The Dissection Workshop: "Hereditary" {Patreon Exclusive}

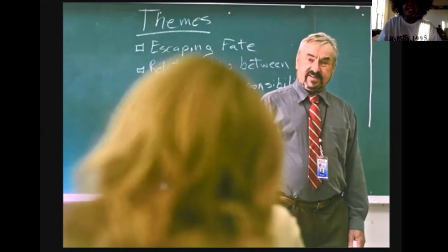We are arrogant in that we think we know what's going on, even if the plan is unfurling right in front of our eyes with all these hardcore signs. And due to our arrogance, we're like, okay, we know what's going on, and we still have no idea as audience.
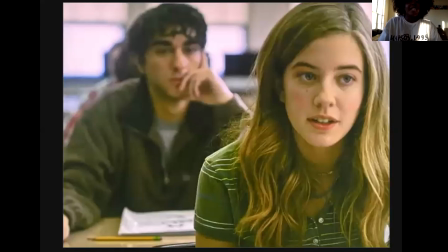And this is us. Peter represents us. He's in a haze. He's not present. He's blurred out. He's focusing on this girl. And this girl, while we're looking at Peter stare at this girl, we're also distracted from what she says. Because of arrogance, Heracles refuses to look at all the signs literally right in front of him.
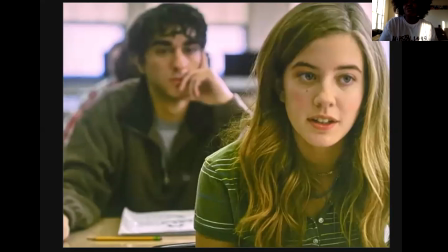We are Peter. We're distracted with Peter. Peter's distracted by the girl, and the movie tells us right in front of our face what the plan is, what's going to happen, and we missed it. You can really just laugh at yourself right here because the movie played us.
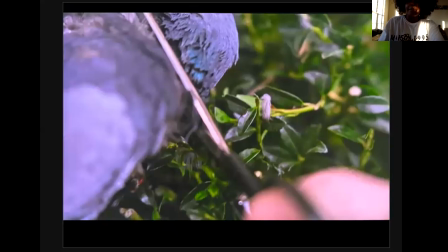Because Charlie is Paimon, and Paimon needs 3 heads to transfer bodies, Charlie's kind of in this zombie mode and just going along, not knowing why she's doing what she's doing. But Charlie starts collecting heads. When we met her in the clubhouse asleep, she already had a dead bird in there.
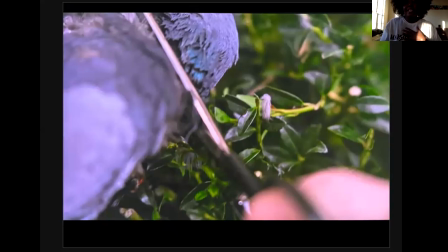She's collecting another head right here. And we as the audience have no idea why she's fascinated with these heads, right? But she, unbeknownst to her and unbeknownst to us, is a part of the plan to collect these heads. We just think, oh, she's being weird. We see that she has like a physical condition, and we just pay this no mind, right?
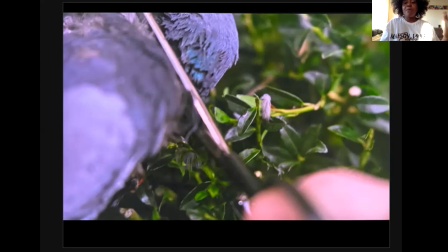Like this little girl is just doing whatever she want to do. We are a part of the hopeless, arrogant plan.
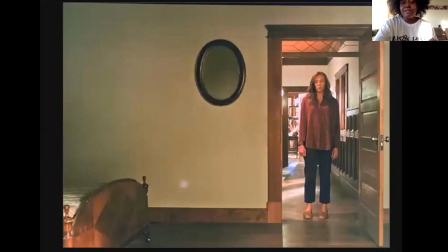I really love this shot here. This, what the movie does visually is position the real life setting of this family as a dollhouse. So we feel disconnected from this family. Annie feels like a figurine in her own house.
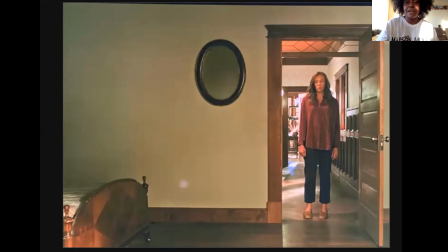And this is us just having a neutral view of the family. Notice Annie is dressed in red. She's the mark, she's the target, the danger will find her. But she's off center, right? This should feel a little off balance. And take one more clue, look up right above Annie's head, what do we see?
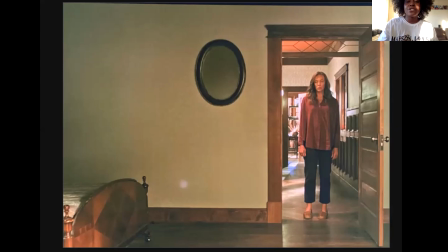We see those 3 diamonds. We see those 3 heads that need to be collected, right? This is the movie teasing us once again.
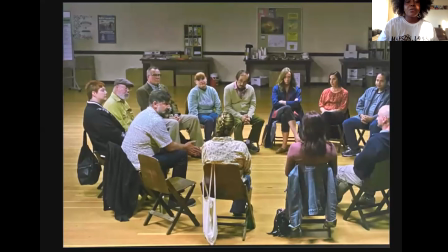So this shot was extremely cool, and I'm gonna tell you why. Annie keeps a secret from her family. She keeps a secret that she's going to grief counseling to unwork the emotions of her childhood and the relationship with her deceased mother.
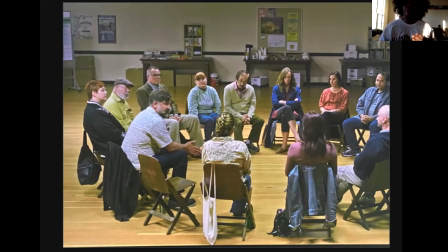She doesn't know what to do with all these feelings. And we look at her colors, she's in red and blue, and this is what I call the mark being watered. Annie's character is positioned to be groomed to be the leading force of allowing Paimon to escape her daughter Charlie and enter her son Peter.
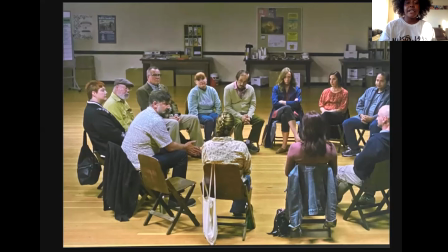She's being used as a pawn. So from this moment right here, she's being chosen, she's being directed, she's being used. And in order to do that, we need Annie to emotionally dump.
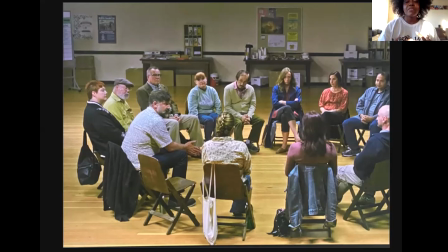We need her to let this go. We need her wound to be open. And this makes her vulnerable for a spiritual combination. So unfortunately, my photo cuts it off, but there's a character in the scene that we easily miss because it's the first time that we see it, and her name is Joni.
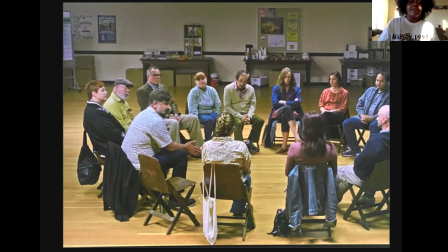Joni, if you watch the movie, becomes a huge part of Annie's discovery and link into the spirit world, and she was right here in the scene, and we totally missed it first time around.
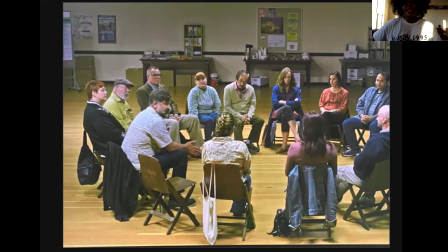If you also notice, there's an empty seat. Now, knowing everything that this movie is setting up, knowing who's all in control of the plan, what plan is happening, what we're here for, we know who exactly is in that empty seat. This was intentional to leave that empty. The grandmother, deceased,
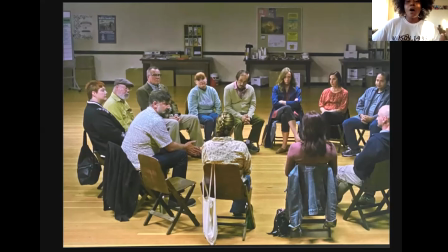and Joni in the present are both working to water Annie to get her to lead Paimon into her son, Peter.